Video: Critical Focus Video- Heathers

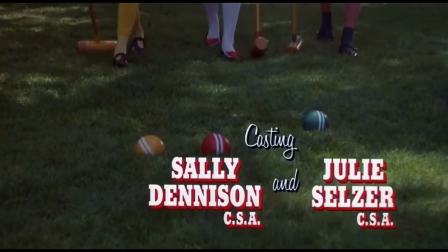To a first-time viewer, the opening scene of Heathers may suggest that the movie centers around ideas of innocence and grace.
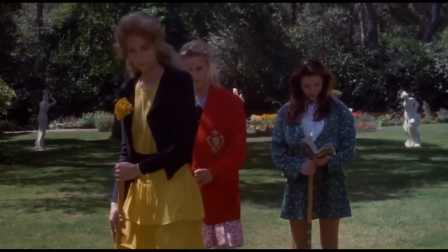However, to someone who has already seen the film, they know that this movie is anything but.
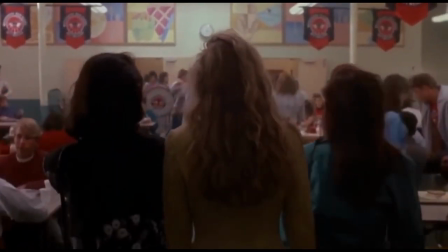Heathers tells the story of three egotistical, self-righteous girls who decide to take a nobody named Veronica under their wing.
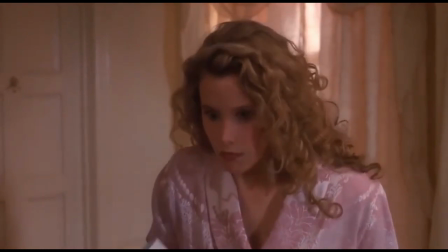Fed up with the Heathers' tyranny over the school, Veronica and her new boyfriend JD kill Heather Chandler, but cover their tracks by making it look like she committed suicide.
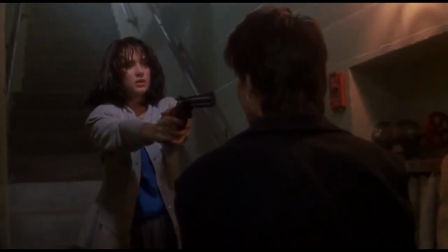This is the first of many murder cover-ups performed by the couple, and eventually, after a thrilling fight in the boiler room of the school, JD himself commits suicide.
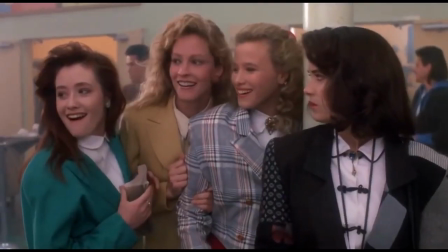Heathers is a whirlwind of a movie from beginning to end. Because of this, there are a great deal of cinematic elements to dissect.
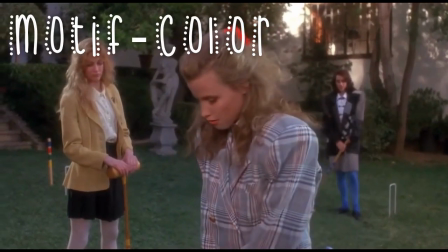Color plays a very important role in this film. Each Heather has her own distinct color that she wears throughout the entire movie.
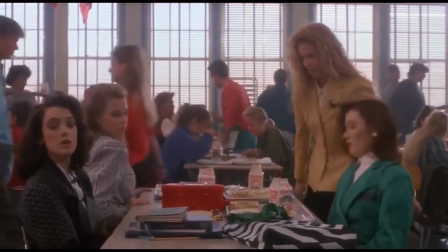Not only are the Heathers seen wearing their individual colors, but everything belonging to them seems to match.
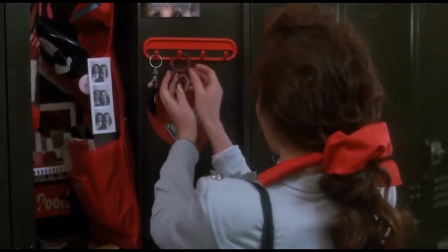For example, Veronica's room is blue, and Heather's locker is red. This persistent use of color is considered a motif.
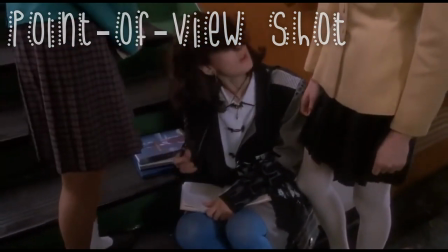Heathers also uses camera work to convey different power dynamics. In the beginning hall scene, the Heathers are seen looking down on Veronica.
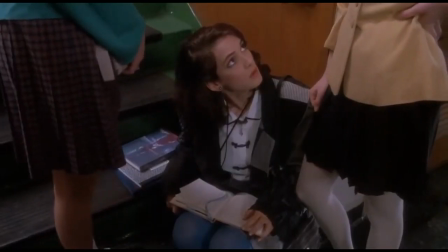Using a point-of-view shot, we see Veronica from the perspective of the girls. Here she looks small and somewhat vulnerable.
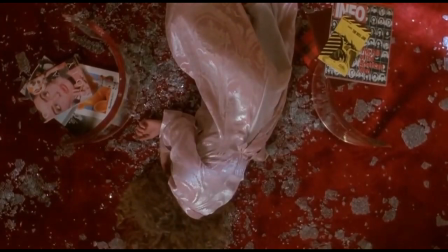This angle changes when Heather Chandler dies, and we now have the point of view of Veronica, who is looking down on Heather.
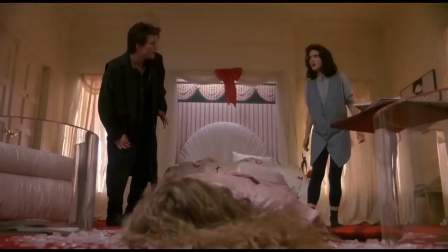The roles are reversed, and the point of view of the camera angle is changed. This helps the audience better understand the sudden shift in power.
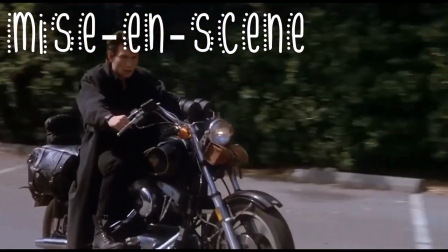Next, we must analyze the director's use of mise-en-scène. After Heather's funeral, Kurt and Ram are seen beating up a fellow classmate.
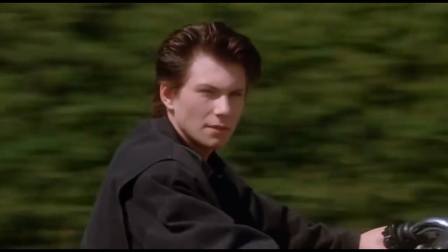By the director's ironic use of mise-en-scène, we see a statue of Jesus behind the boys.
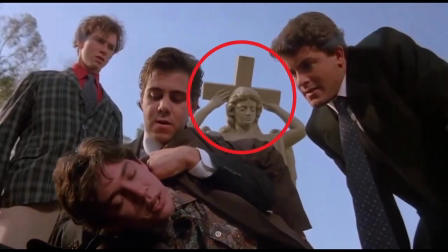This is a somewhat subtle addition, but it serves the purpose of adding humor to an otherwise humorless event.
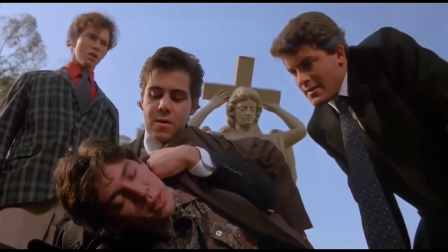As audience members, we recognize that the director wanted to challenge our perceptions.
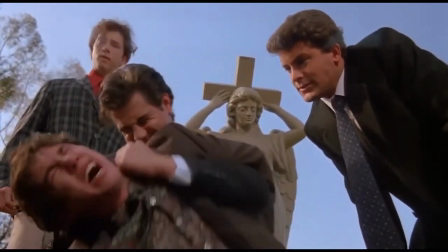We want to be upset with what is happening to the boy, but the subtle humor does not allow us to do so.
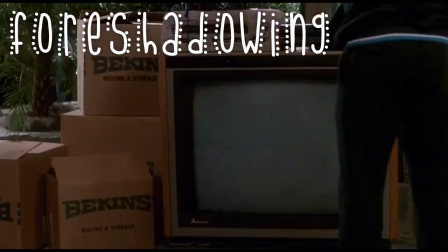Told him to slurp shit and die. I put a Norwegian in the boiler room.
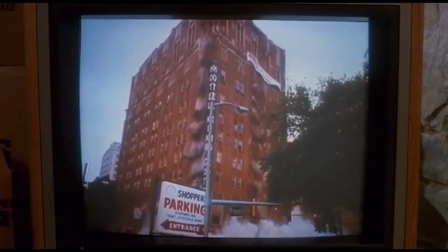Masterful.
In this scene with JD's dad, we learn about his bizarre obsession with bombs.
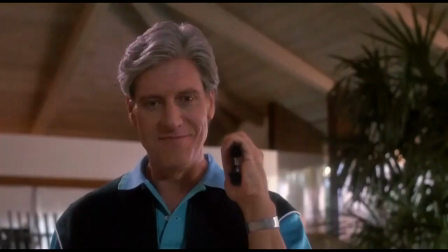During this conversation, JD is not repulsed, but rather intrigued by his father's fascination.
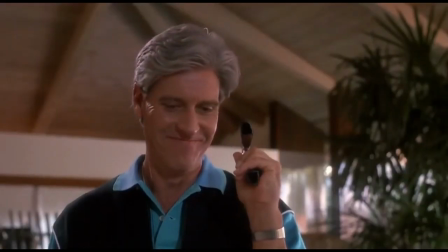This foreshadows JD planting a bomb in the school and his explosive suicide thereafter.
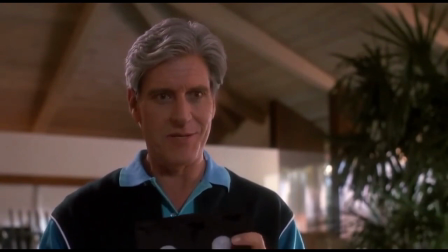Some days it's great to be alive.
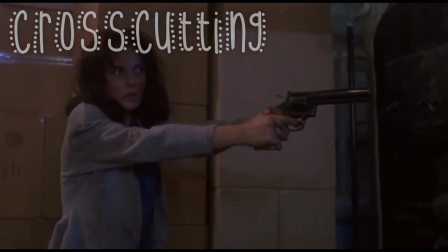In one of the final scenes of the film, Veronica fights JD to stop the ticking time bomb that will set off the school's thermals and kill everyone inside the building.
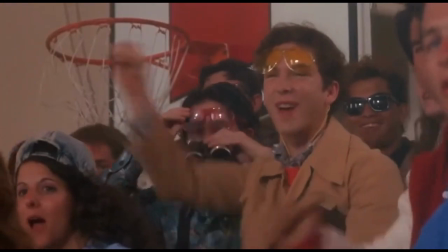As the fight is happening, the camera cuts from the suspenseful fight scene to the happy-go-lucky pep assembly happening in the very same building.
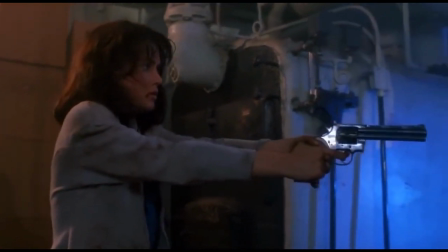By using cross-cutting at this moment in the film, it builds audience suspense and allows the audience to sympathize with the students at the assembly.
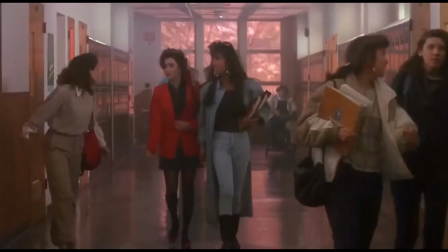Heathers is not a feel-good movie, nor is it a horror film. Rather, it combines aspects of both genres to create a dark humor that permeates throughout the entire film.
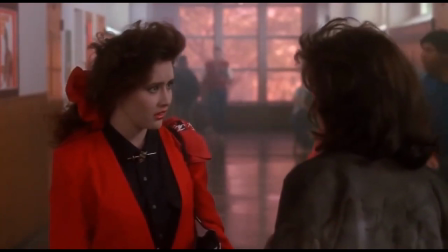Veronica, you look like hell. Yeah, I just got back.
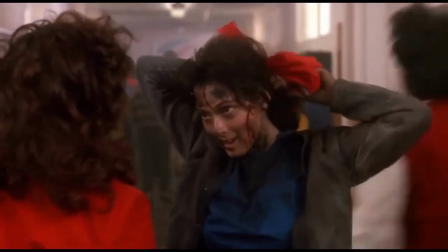Veronica, what are you doing? Heather, my love, there's a new sheriff in town.
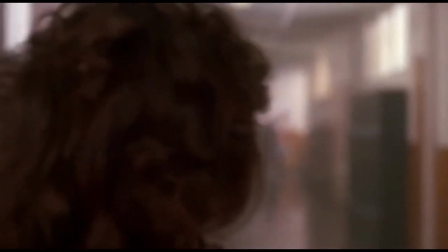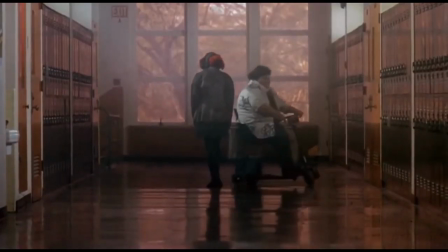Hey, Martha.
So, the next time you are in the mood for watching a romantic comedy, complete with murder and forged suicide pacts,
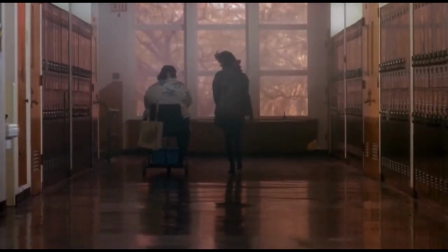I can assure you that you will find no better film to watch than Heathers.